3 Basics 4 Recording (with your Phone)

Hi, and welcome to Recording Basics with Your Phone. We're going to talk about three things today. The first is lighting, the second is stability, and the third is framing. So let's get started. Okay, let's talk about light.
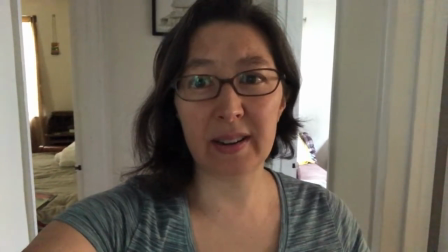[0:18]
Now, right now I'm in just a simple corridor in my home with only natural light coming in from the windows around me.
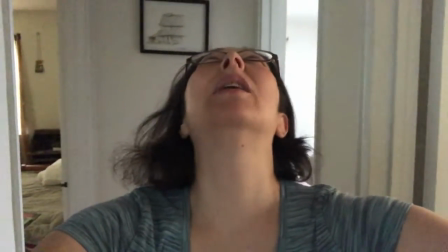[0:26]
But let's turn on the light switch. Right now I'm standing right below the lamp in the ceiling.
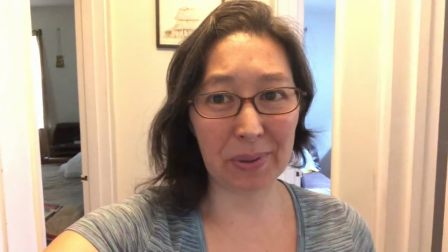[0:32]
Whew. Okay, so this is me standing right below the light, and you can see how the light is just kind of like falling on the top of my head,
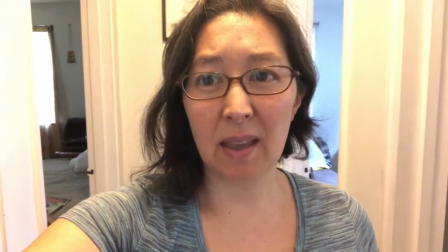[0:39]
and it's kind of creating these like shadows under my face. This is me standing behind the light,
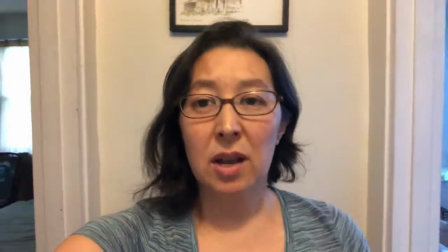[0:47]
so the light is up there, over there, and you can see that the light fills out a lot more of my face.
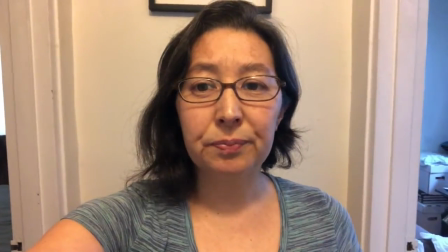[0:53]
You do get some more shadows down below, but the whole face is lit.
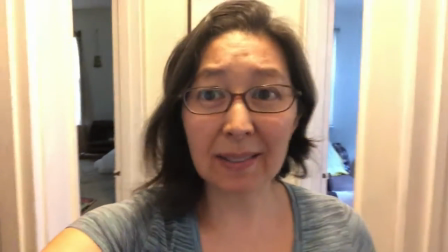[1:00]
Now I'm going to walk forward. Here I am directly under the light again, and here I am with the light behind me.
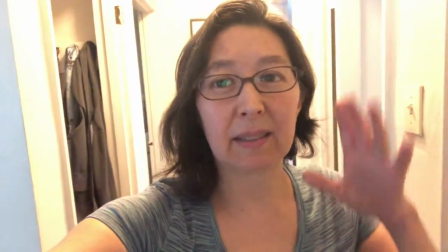[1:07]
Now you might think that, oh, the light behind gives a really nice kind of like soft effect, but what it does is it washes out the face.
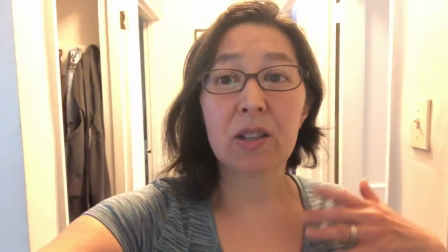[1:13]
And the face is really what you want to be paying attention to when you make video. So everyone probably has this setup in their home with a light in the ceiling.
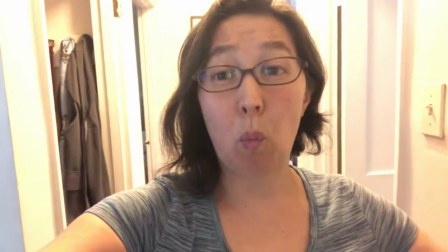[1:22]
Light will also bounce off of like white walls or kind of off-white walls,
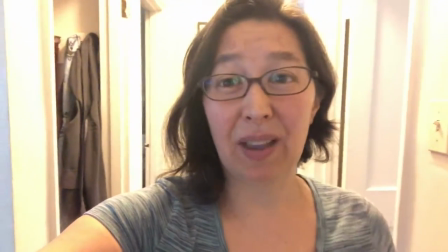[1:27]
so it'll bounce back and kind of like hit you in the face and kind of wash you out. Not everybody can help that.
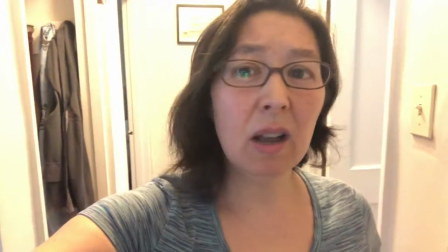[1:32]
Sometimes you can stop that effect by standing in front of something that is darker colored, like a darker wood or something with multicolors like paint,
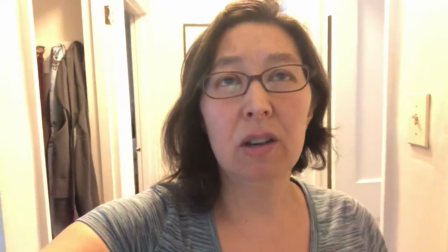[1:41]
and that'll kind of like wash out the light so that you'll show up better as the subject of the camera.
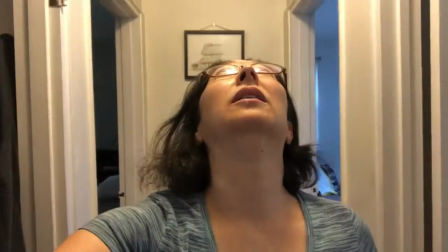[1:47]
But you can do it. Ooh, that's me directly under again.
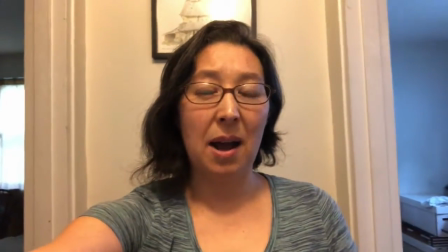[1:53]
And this is me behind the light with the light shining down on my face.
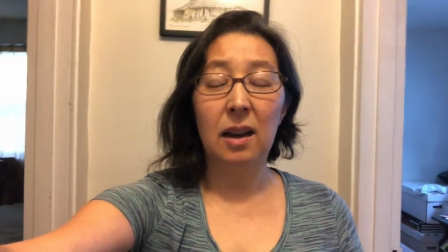[1:56]
So you can see the difference there, and we're going to try a different option with a light on a light stand.
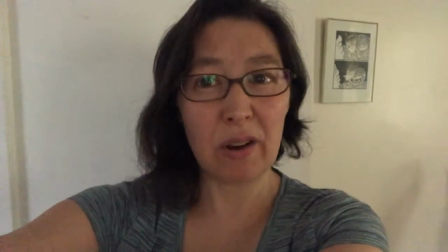[2:03]
So hold on. Okay, I'm in a different area of the house now, and this is just like this is our library.
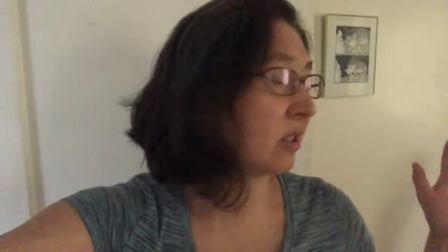[2:09]
And right now I'm just dealing with the natural light that's in the room.
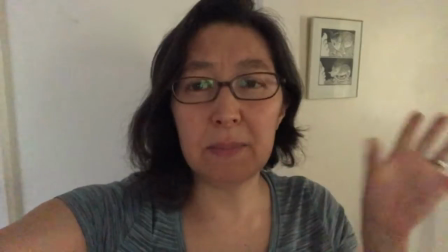[2:12]
It's okay, but as you can probably tell, the image on my face is kind of like, it's almost like pixelated in a way.
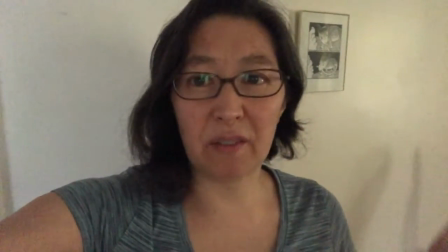[2:21]
And that's because there's not enough light and the camera is compensating.
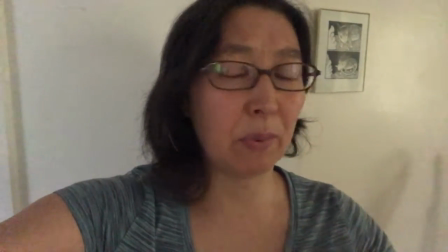[2:25]
So I'm going to turn on the light switch, and in this room I just have a lamp with a bare bulb because I was recording something earlier in here,
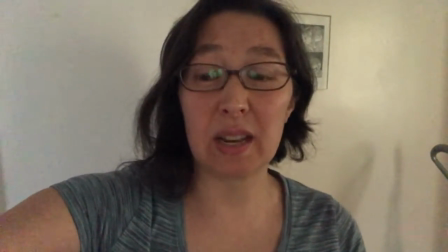[2:34]
but you'll see the difference that it makes. So here goes. You're going to get a blowout for a second.
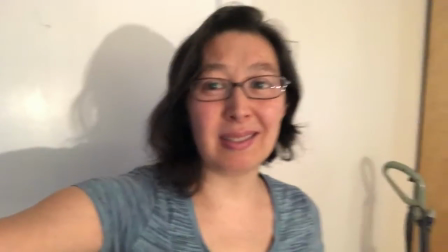[2:39]
Whew. All right, so that's me with the lamp directly across the room from me.
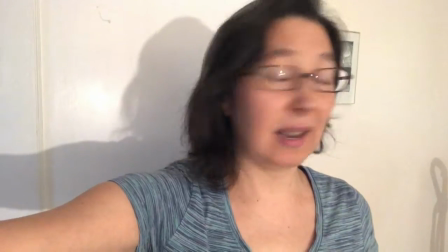[2:45]
So I'm throwing shadows against the wall, as you can see, as is my rug cleaner over there.
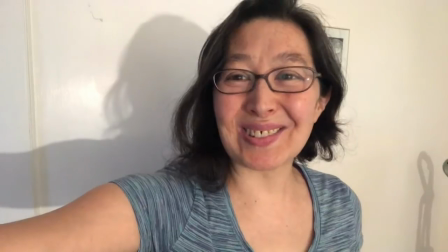[2:50]
I didn't really think this through in terms of blocking.
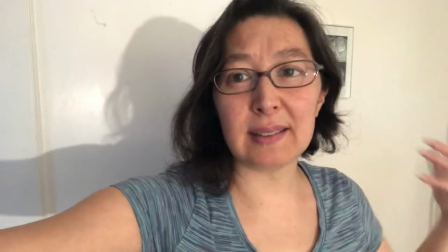[2:54]
But you can see that the whole face is lit up. There are a couple of shadows just based on the way that my face,
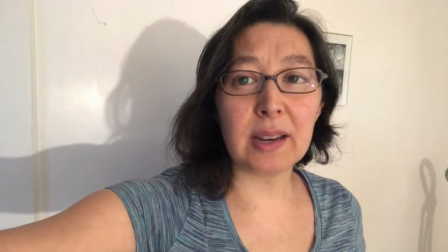[3:00]
the way that my head is turned, or the way that I'm facing. But you get more of an even coverage for the face.
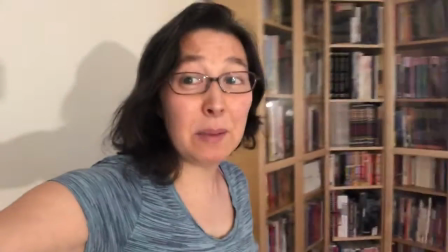[3:08]
So I'm going to walk into the room, and you're going to see, based on where my shadow is and based on where the light falls on my face,
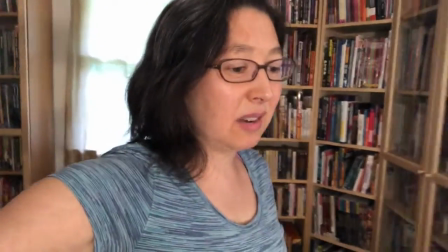[3:15]
how the different position of the light bulb affects it.
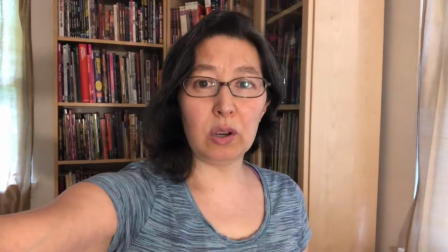[3:19]
So this is probably about what would approximate what we usually see in the studio.
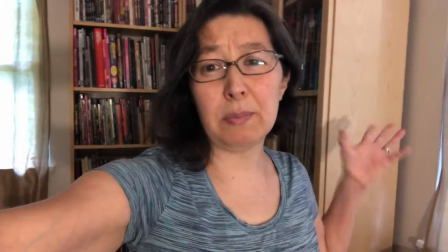[3:27]
Now we wouldn't have these books behind me. We'd probably have like green screen or something.
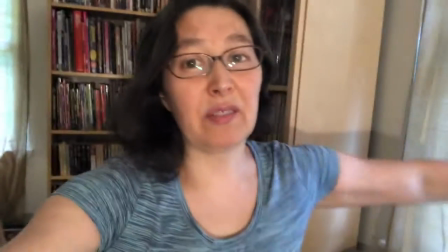[3:30]
And I am getting a little bit of light from this window here, so that's like a little bit of a fill light that's happening.
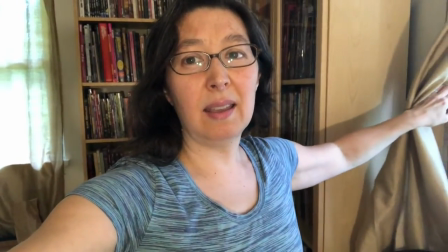[3:37]
And so watch my face when I let the curtain fall down. Well, there goes my fill light.
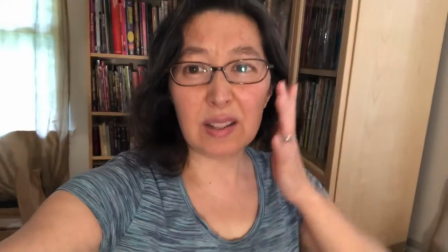[3:43]
Here's my fill light. And a fill light is really just like to kind of fill in the gaps on a person's face or on a subject.
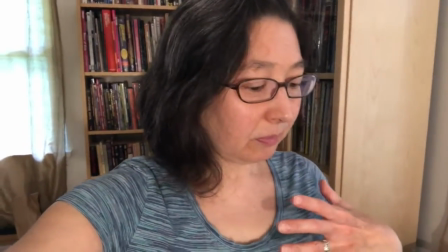[3:50]
And what it does is kind of like gives it some drama in some cases,
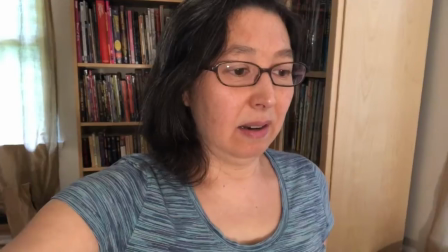[3:56]
or it can, like I said, just kind of fill it out.
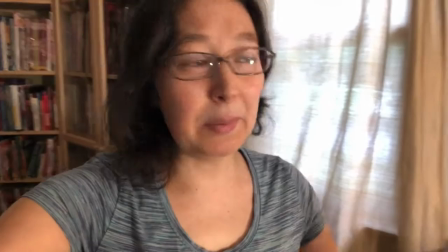[3:59]
So I'm going to slowly turn, and keep in mind that so bright, my light is right here.